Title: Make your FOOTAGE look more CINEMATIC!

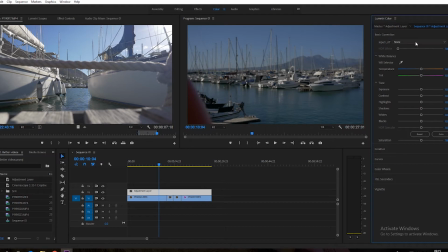Normally you would bring a LUT into basic correction, but that's more for like if you shot a specific type of camera,
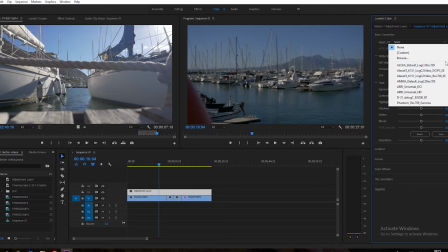like in this case Alexa or whatever the case is, and you want your footage to get to a Rec 709,
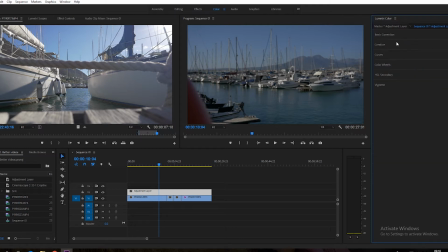which is the basic broadcast kind of look. In this case, we're going to bring it down into the creative tab. It allows us to change that intensity. I haven't got anything loaded now, so that we don't have to have it so strong. So we're just going to bring it down to 100 again, and bring our LUT in.
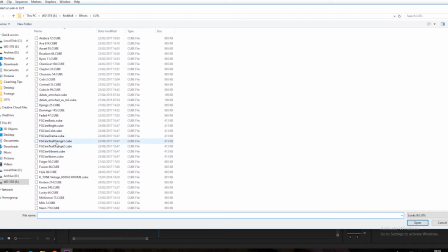In this case, I used a teal and orange LUT.
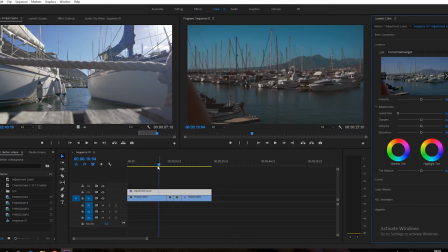It just really worked for me. I thought it had a nice look and feel to it, and you can see straight away you know, what that LUT's doing. It's those oranges and those blues a little bit more kind of evident, which I quite like. So now that we've got that, you know, we're just going to sharpen a little bit of vibrance,
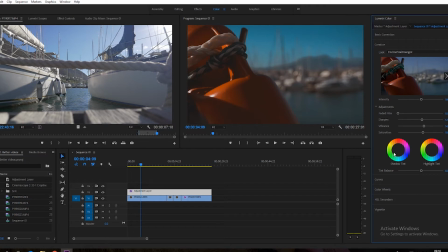and a touch of saturation, not too much, because we don't want it to obviously oversaturate. We're going to go back onto the basic correction and just punch that contrast a little bit, add the exposure a little bit, because obviously that shot's a little bit underexposed.
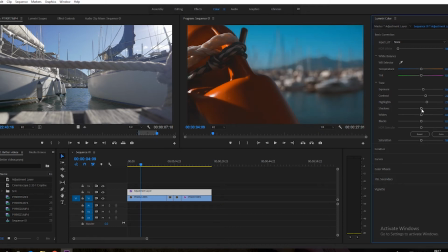I like my highlights to be a little bit higher, bring some detail into the shadows, and crush my blacks. I like a very contrasty look. I generally like to crush my blacks and bring my highlights up, just purely because that's my kind of style that works for me. Just a very kind of extreme contrasty look. It doesn't work for everything.
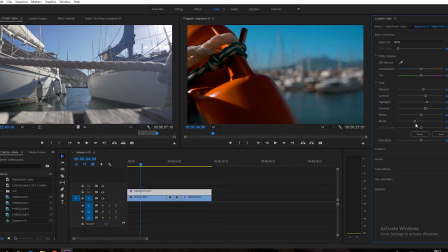You might not put that in something like a comedy or something like that, but in this scenario for me it really works well. So obviously that's just the basic kind of look and feel.
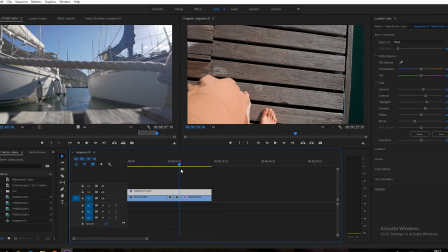We can't have it look like that for all the shots, because obviously every shot is different.
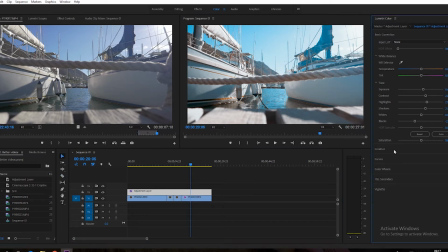So now that we've got the basic kind of look and feel, let's just go back over here and bring that intensity down a little bit, not too much. We don't want to make it so that it doesn't exist at all. And then I'm just going to cut my adjustment layer according to my clips for the purpose of this tutorial.
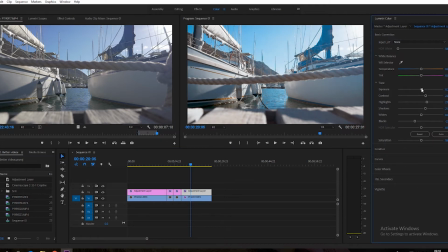Go back over to basic correction, bring that exposure down for this shot. I don't want it to be too overexposed. Bring that contrast up a little bit, the highlights down, and definitely crush those blacks a little bit more.
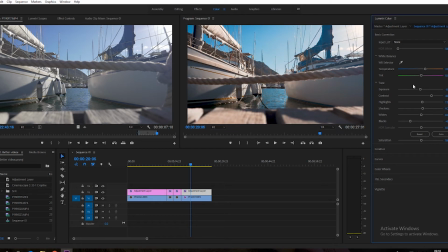Yeah, and to me that looks good. I might add a little bit of warmth here just to kind of make it look like it's more of a sunsetty or a sunrisey kind of feel.
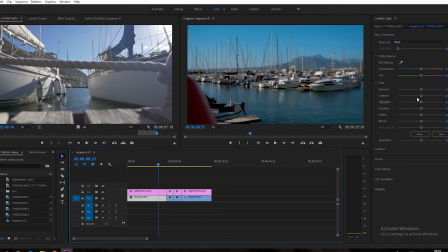In this scenario, I kind of want it to look a little bit more morning-like, but again, we're going to add some warmth to this, bring that exposure up a touch, your highlights up, and the blacks down.
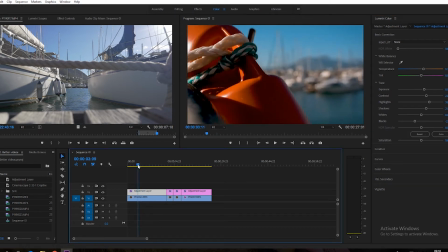For me that works really well in this scenario.
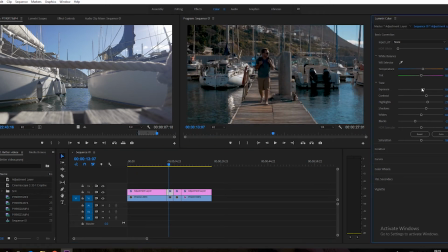Over here, similar kind of thing, a little bit more warmth, and apart from that I think it's all good. We don't really need to do too much else there. In this shot here, again, it's all kind of good.
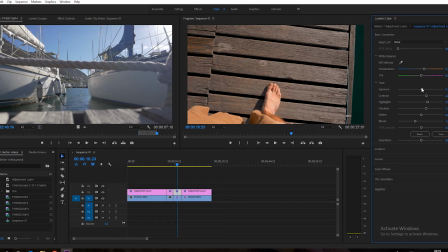Just add a little bit more warmth, maybe bring that exposure down in this case, and then crush the blacks a little bit more.
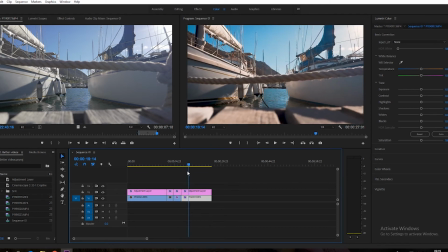And that's kind of what we're going to go for, and I think that works really well.
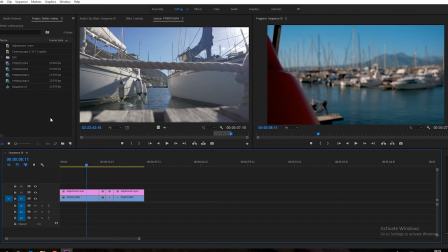The fourth thing we can do is we can add cinematic bars to the video. Cinematic bars traditionally are those bars that you find at the top and bottom of your feature films or cinema films, and it just really helps. We've been conditioned to look at a film like that, and straight away when you see that,
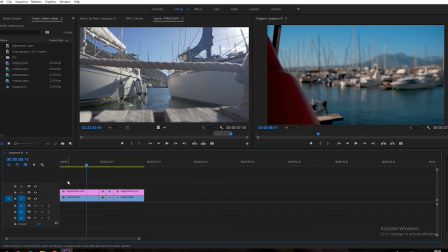you feel like it's a feature film, and it just really brings it quite nicely together. So having cinematic bars for your video really help you. They're easily available on the internet. You can download them, or you can make them yourself in Photoshop.
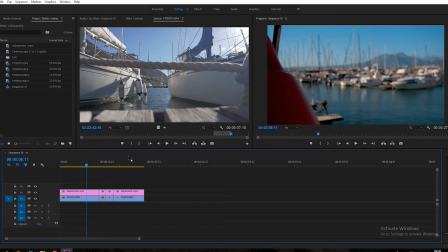Mine is a Photoshop file that I've just brought in and merged all the layers together, and we're going to drag that down on top of all our footage.
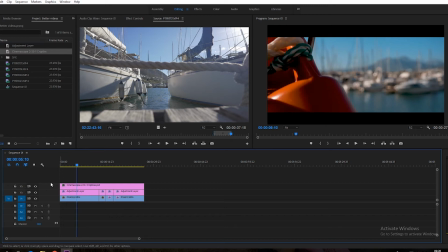Drag that over for the remainder of the clip. Straight away you can see the look it gives you, and it feels more cinematic already.
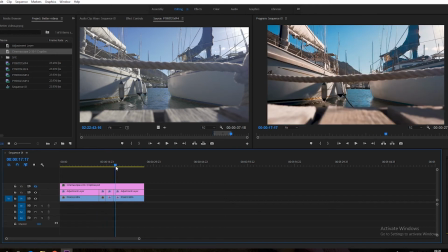You can see without, as we kind of go through, it's lovely, but having these cinematic bars just makes a world of difference.
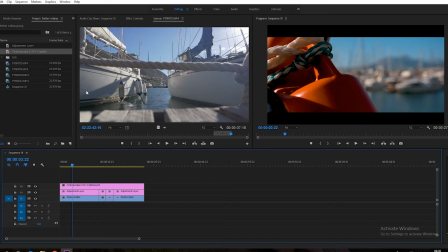So that's the fourth thing that you can do. That together with your color grading, you can see it makes a huge difference, in my opinion.
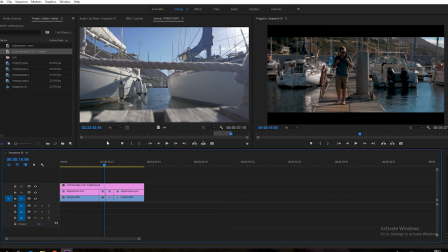And the fifth and final thing that you can kind of do, obviously there's so much more, but the fifth thing that I'm going to cover today is audio, and it's twofold. One is sound effects and one is music.